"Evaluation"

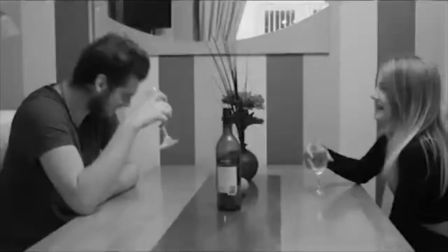8:05 This was effective as it was relatable for my target audience,
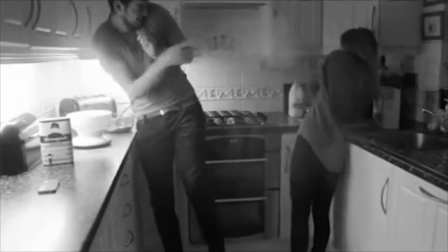8:09 as relationships and love are clearly evident in 16 to 24-year-old lives and so can empathise with the footage involved within the montage.
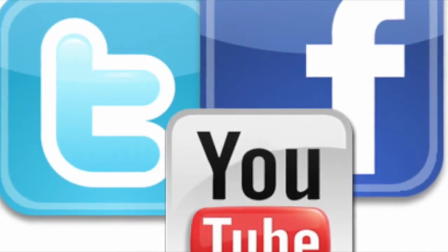8:19 Technological Convergence PJ Fury 2004 has enabled me to promote my
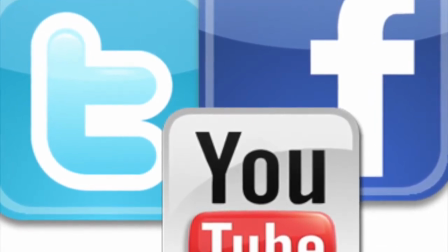8:24 main product and ancillary products on social media sites such as Facebook, Twitter and YouTube,
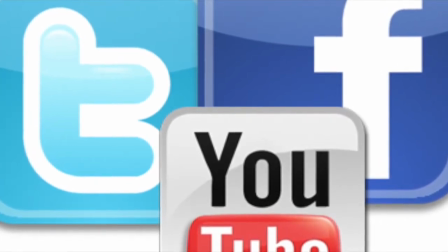8:29 Web2 O'Reilly,
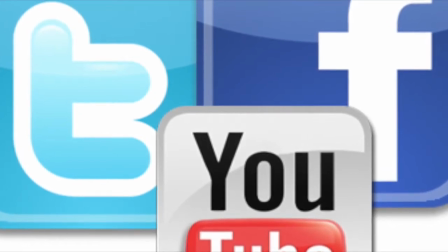8:31 which was done as this is the best way to reach my target audience of 16 to 24-year-olds due to this age group being digital natives,
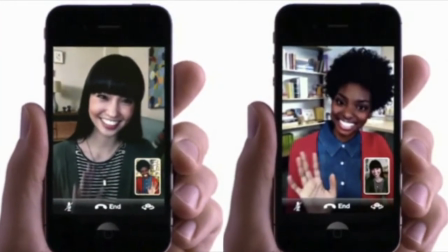8:39 and so resulting also into convergence culture, Henry Jenkins 2008,
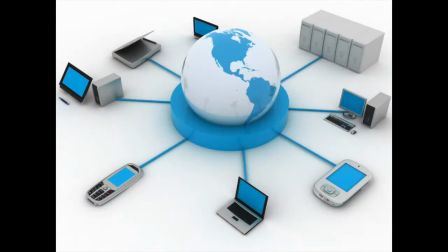8:43 as our target audience are able to access it across multiple platforms and also when and where we want to. Therefore, this was the best way to make my products become more popular.
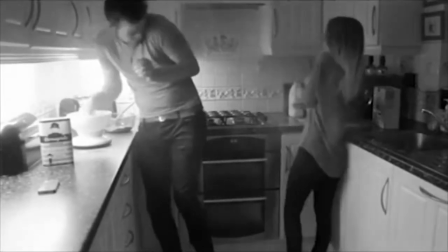8:53 To improve on how effective my products were, I could have changed the mise-en-scène of my music video, for example the location of the narrative.
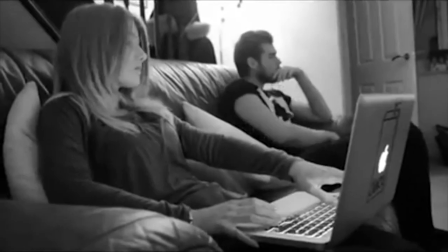9:00 To create verisimilitude effectively, I would have used a student house instead of a large family home,
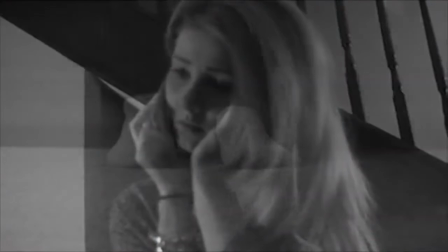9:05 as this would have been more relatable to my target audience, as 16 to 24-year-olds won't own large family homes that were seen in the narrative,
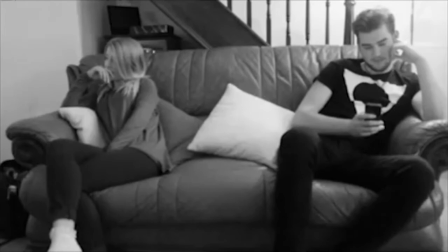9:13 as most will be students living in student accommodation or flats.